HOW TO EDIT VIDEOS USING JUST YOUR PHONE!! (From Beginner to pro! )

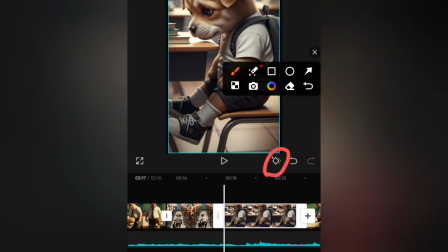(4:08)
A keyframe is a marker that allows you to control movement, zoom,
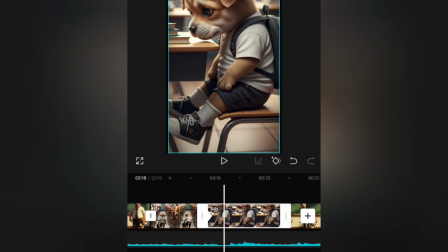(4:13)
or position at specific points in a clip, helping you create smooth animations within your video.
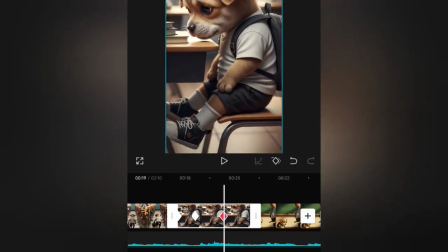(4:19)
Now, how do you apply this? It's very simple. On your screen, you'll see this diamond-shaped icon.
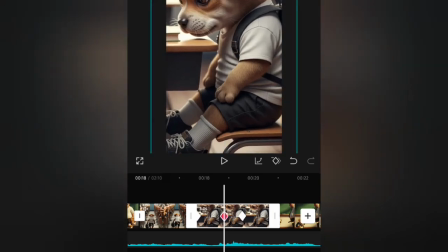(4:25)
That is the keyframe icon. For this clip, I want to create a zoom in and out type of effect.
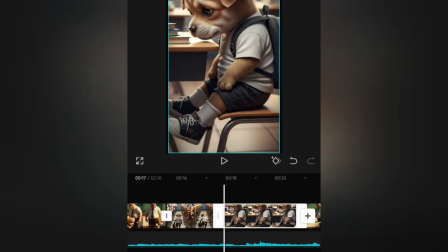(4:31)
To do that, first, make sure you are at the beginning of the clip. Then tap the keyframe icon to set your first point.
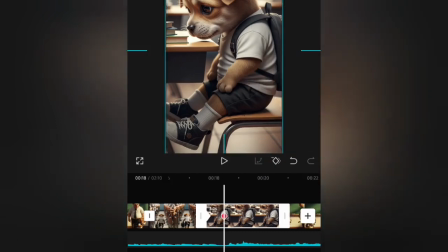(4:39)
This is where the animation will start. After a few seconds, I zoom in on the clip. Then, after another few seconds, I zoom out. By doing this, I'm creating a smooth zoom in and zoom out effect using keyframes.
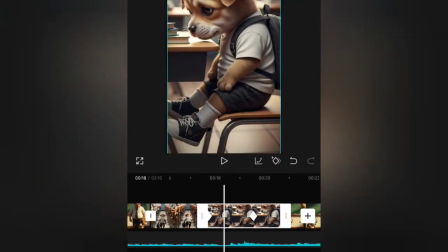(4:52)
Let's watch the result. As you can see, the clip gradually zooms in and then zooms back out, giving it a dynamic and professional look. And this is just one example. With keyframes, you can create many different types of animations.
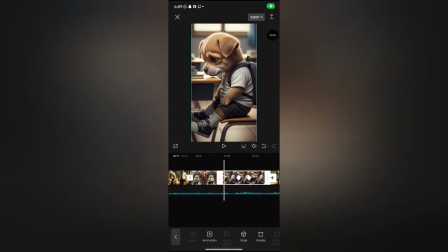(5:07)
You just gotta be creative. Now, aside from using keyframes, there are other ways to add effects to your video clips. Most video editing apps already come with built-in animation tools. On your screen, you'll see options like animation and style. These contain different preset effects you can apply to your clips. Under animation, you'll find effects such as fade in, slide, shake, and other motion styles.
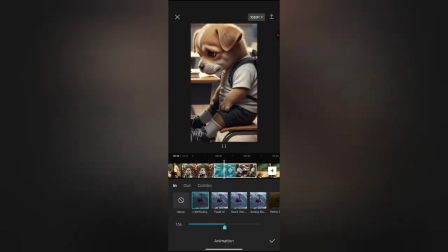(5:32)
There is also a duration control that allows you to adjust how long the animation lasts in your video. Simply select the effect you prefer and adjust the timing to fit your scene.
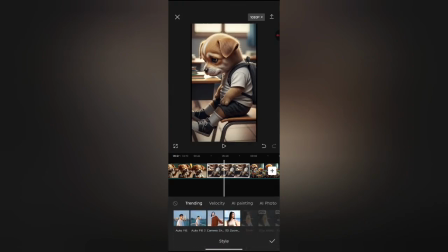(5:41)
Under Style, you'll also see several creative options, including autofill and even 3D zoom effects.
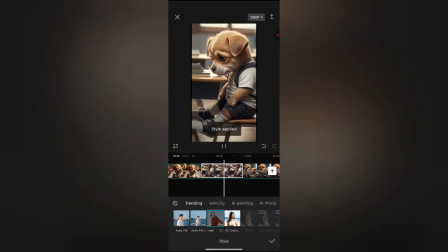(5:47)
These can instantly enhance the look of your video with just one tap. The key is to experiment.
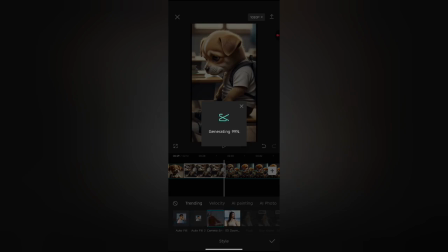(5:53)
Try out different effects and choose the one that best fits the mood and message of your video.
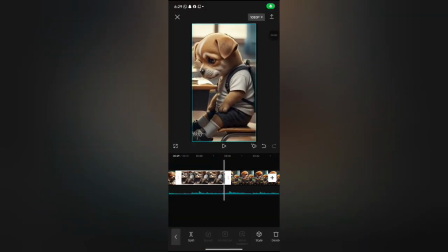(5:58)
For this particular project, however, I'll stick with keyframes because they give me more control over the exact animation style I want.
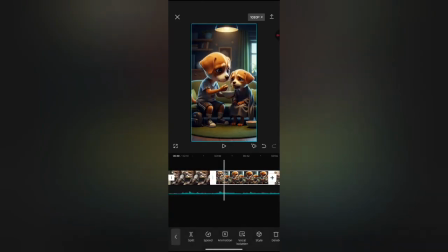(6:05)
Now we continue with our trimming because we're not done yet. Trimming is an ongoing process, and you may need to adjust your clips several times as you edit.
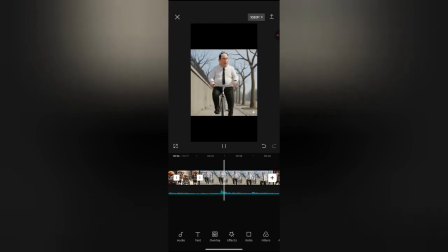(6:14)
Let's pause at this particular clip. For this part, I want to split the clip. So how do we do that? First, highlight the clip you want to split, then look for the icon labeled Split at the bottom of the screen and tap on it.
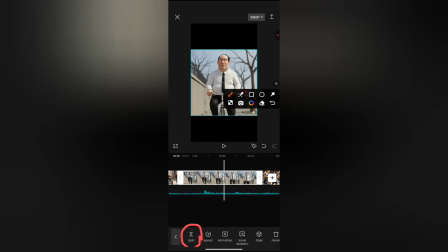(6:27)
Once you do that, the selected clip is divided into two separate parts. Why do we split a clip?
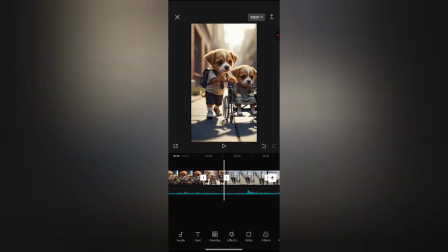(6:32)
It can be for many reasons. Maybe you only need one part for a specific scene. Maybe you want to remove an unwanted section, or maybe you want to rearrange your clips.
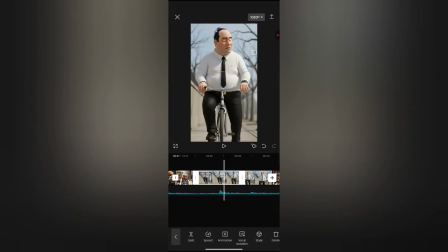(6:41)
Whatever your reason is, this is the tool you use to do it. Most editing apps have a similar split feature, so once you understand it here, you can apply it anywhere.
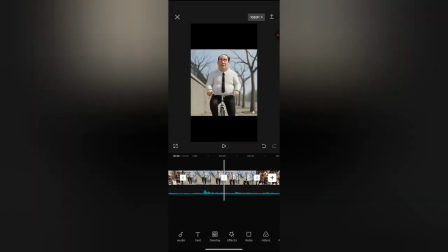(6:49)
Now that the clip is split, you'll notice that the arrangement is a bit disorganized.
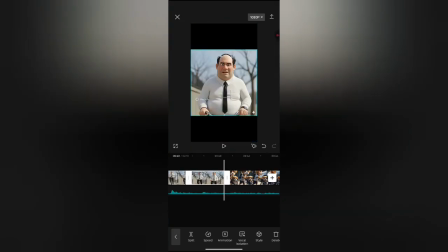(6:53)
For example, I want this clip here to come before this other one, so I simply long press on the clip I want to move and drag it to the correct position.
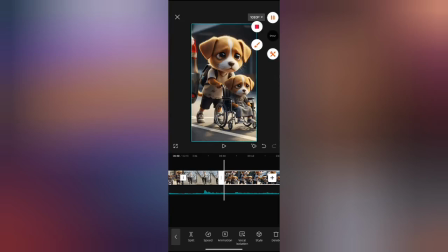(7:01)
Once it's in place, everything looks good and flows properly. So now I continue with my trimming and refining the edit.
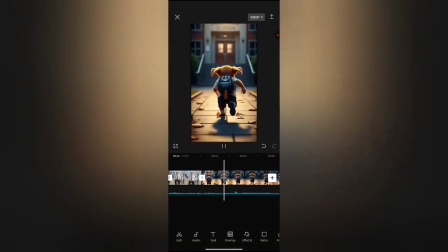(7:07)
Now, let's talk about speed. For this clip, where the student is running, I want to make the movement feel more urgent, like, oh no, I'm late.
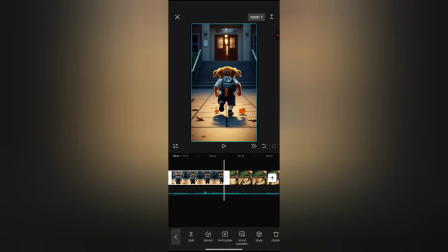(7:15)
To achieve that, I'm going to increase the playback speed. You can see the speed icon right here.
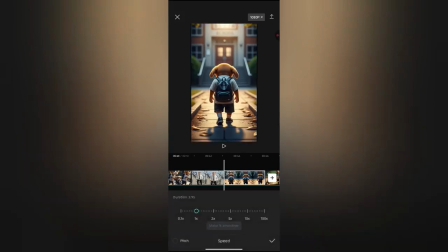(7:20)
I tap on it, and it opens the speed adjustment interface. From here, I simply drag the slider across the different calibrated levels until I find the right value.
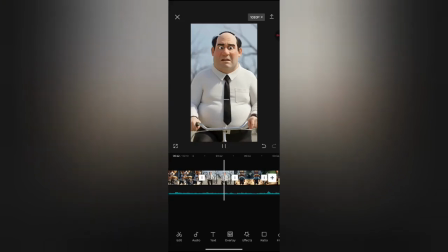(7:29)
In this case, I'll set it to 1.4 and preview how it looks. Wow, that already creates a strong sense of urgency and energy in the scene.
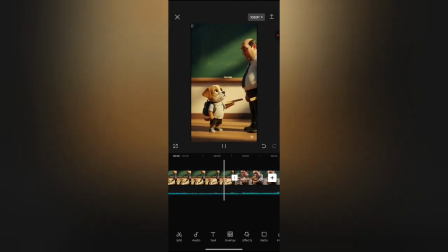(7:37)
It fits perfectly, so I'll stick with it. Next, I add a short clip at this point to make the storyline clearer and more natural.
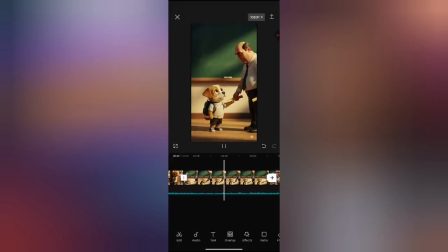(7:43)
After inserting it, I do a bit of trimming to make sure everything flows smoothly. And just like that, the workflow is coming together nicely.
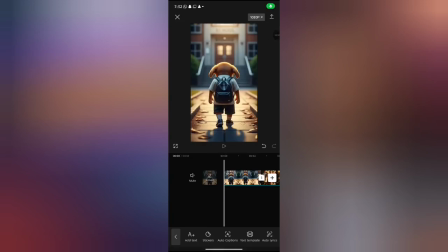(7:51)
Now, we're almost at the final stage of editing this video.
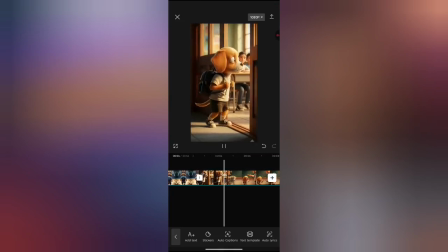(7:55)
At this point, we'll be working on text and animation, starting with text.
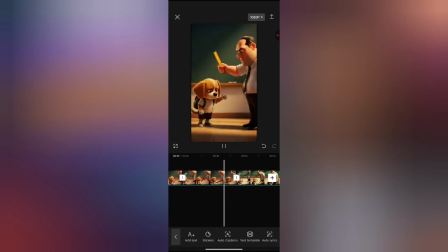(8:00)
If you want to add text to your video, maybe to explain something or show a message, this is how you do it. In this scene, I want to draw attention to a specific moment, so I'll add text to make the interaction between the teacher and the student clearer, almost like a visual dialogue.
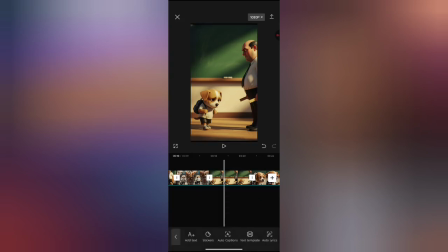(8:18)
To do that, I navigate to the icon labeled Text and tap on it.
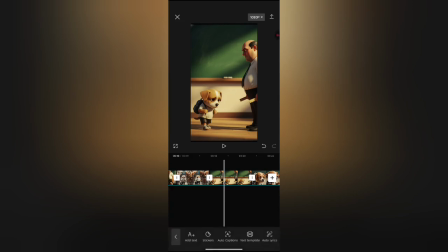(8:23)
Then I select Add Text, which takes me to the typing interface where I can enter my words.
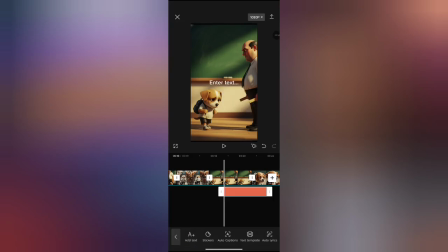(8:29)
But I don't want to use plain text. I want to present it in a speech bubble to make it more creative and expressive. So I open the bubble options and choose the style that fits the scene best.
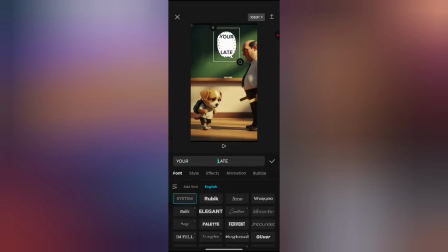(8:40)
I apply the bubble to both parts of the dialogue and then type in the text I want.
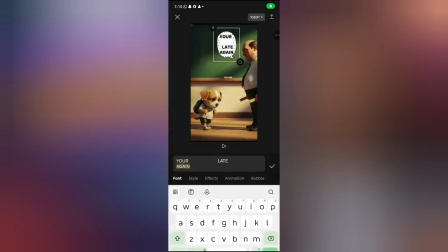(8:45)
After that, I adjust the font and style until I find one that matches the mood of the video.
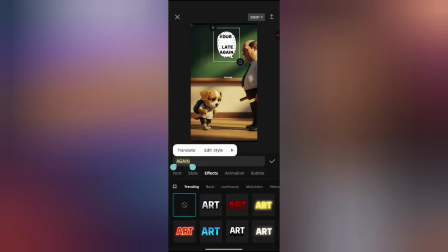(8:50)
I also want the word again to stand out, so I highlight it, go to the style section, and change its color to red.
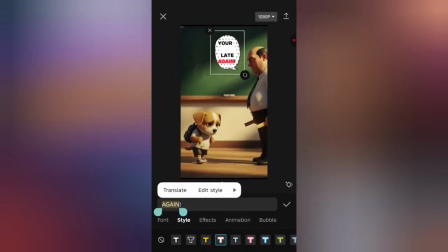(8:57)
This helps communicate the teacher's anger more clearly to the viewer. You'll also notice that the text has its own frame on the timeline.
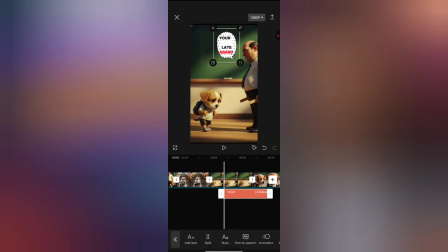(9:04)
This means you can control exactly when it appears and disappears. So I adjust and trim it carefully to make sure it shows up at the right moment and doesn't stay on screen longer than it should.
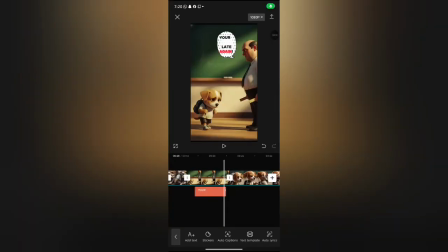(9:13)
Now, let's talk about transitions.
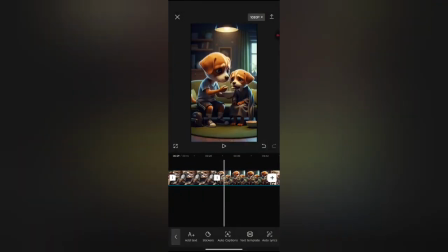(9:16)
A transition is the visual effect that connects one clip to another, helping your video flow smoothly instead of jumping abruptly between scenes.
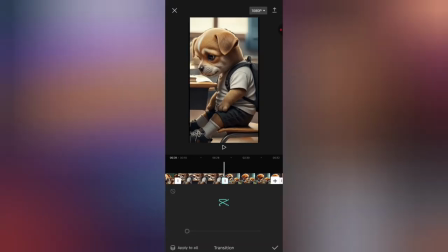(9:23)
As I continue editing, I'll be adding transitions between some clips, not all of them, because this depends on the style of video you want to create. You can choose to add transitions wherever they fit your story. You'll see this icon right here. That is the transition icon. When you tap on it, it opens a library with many different transition options.
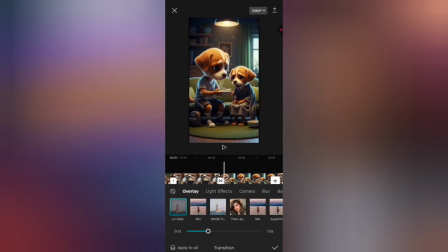(9:42)
Some of these are locked because they are part of the Pro plan, which requires a subscription. But even on the free plan, there are still many great transitions you can use. For this particular scene, I'm choosing the black fade. It helps create a sense of reveal, almost like uncovering the true reality of what the student is going through.
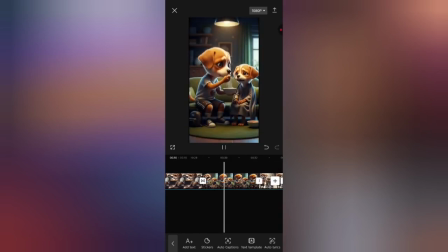(9:58)
It fits the emotion of the moment, so it works perfectly here. For other scenes, I'll select transitions that best match their mood and purpose.
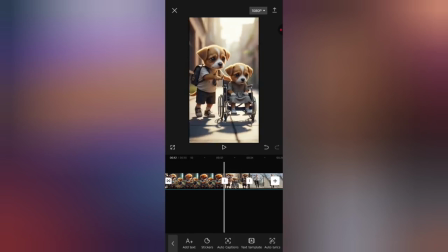(10:05)
You should always choose transitions based on the message and story you're trying to tell. Remember, video editing is about communication. You're using visuals to pass a message, so your transition should always support your storytelling, not distract from it.
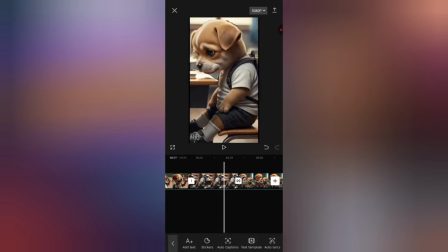(10:19)
Now, let's preview the entire video and see how it looks.
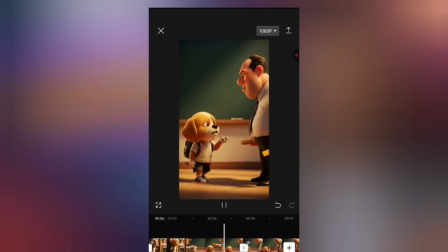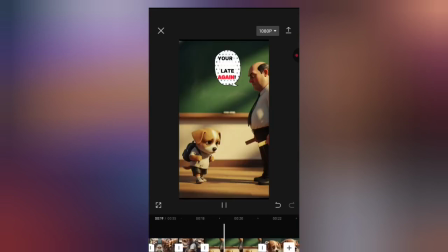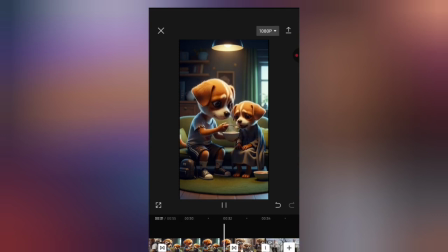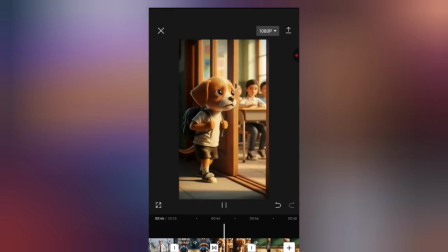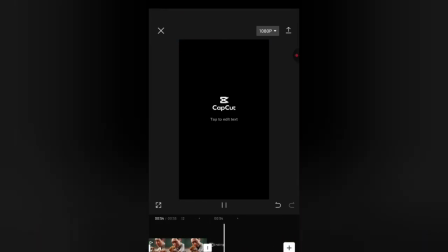(11:04)
Wow, look at how cinematic this turned out. Everything flows smoothly, the story is clear, and the visuals are engaging.
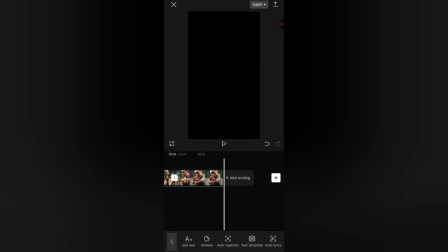(11:09)
I'm genuinely happy with how this video came together. Now we've reached the final stage of this edit.
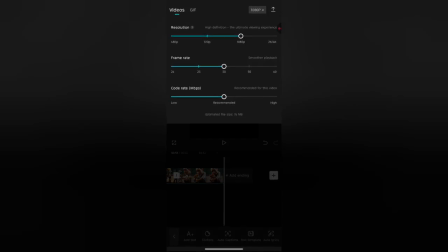(11:15)
All that's left to do is export our newly created video. Honestly, this part is always exciting because you get to see all your hard work come together.
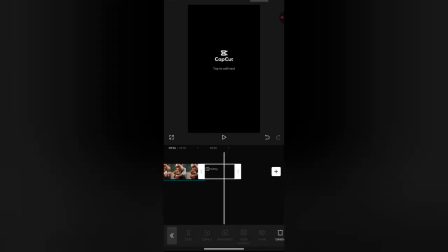(11:24)
Before exporting, I'm going to remove the CapCut watermark. Having done that, my video is ready.
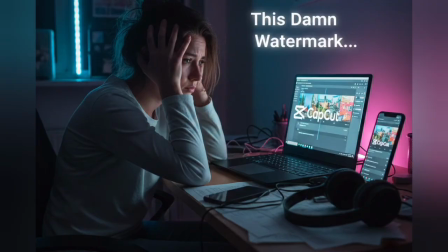(11:30)
I've received many messages from people who struggle with watermarks on their videos, especially on CapCut.
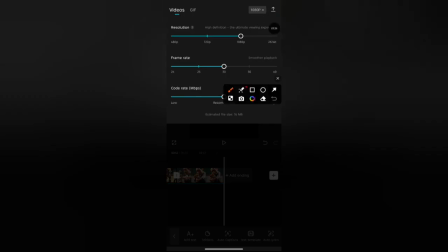(11:36)
So I've put together a simple guide on how to create watermark-free videos on CapCut.
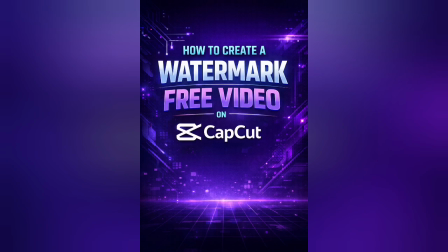(11:41)
If you're interested, you can send me a DM on Telegram. My Telegram link will be in the description of this video.
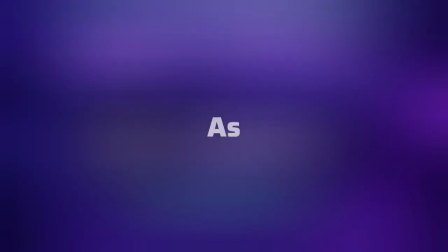(11:47)
Just send me a message stating CapCut, and I'll reply as soon as possible. Now, let's export the video.
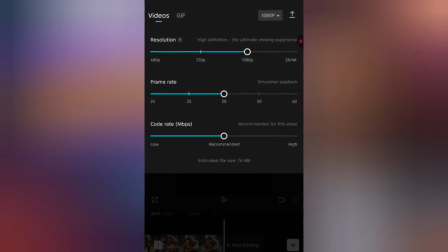(11:53)
Make sure you export in 1080p or 720p for the best quality, so your video looks clean, sharp, and professional on any platform.
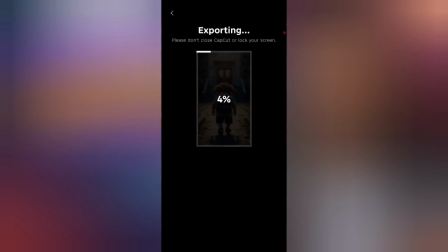(12:02)
And if this tutorial has been helpful to you, if you've learned something valuable today, please do me a favor and subscribe to my YouTube channel. It takes just a second, but it means so much to me and motivates me to keep creating high-quality content for you.
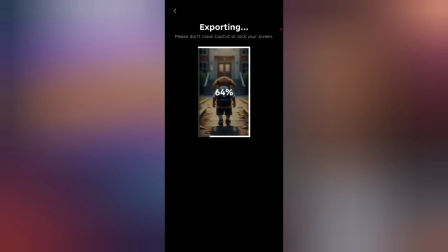(12:14)
Thank you for watching. Keep creating, keep improving, and I'll see you in the next video.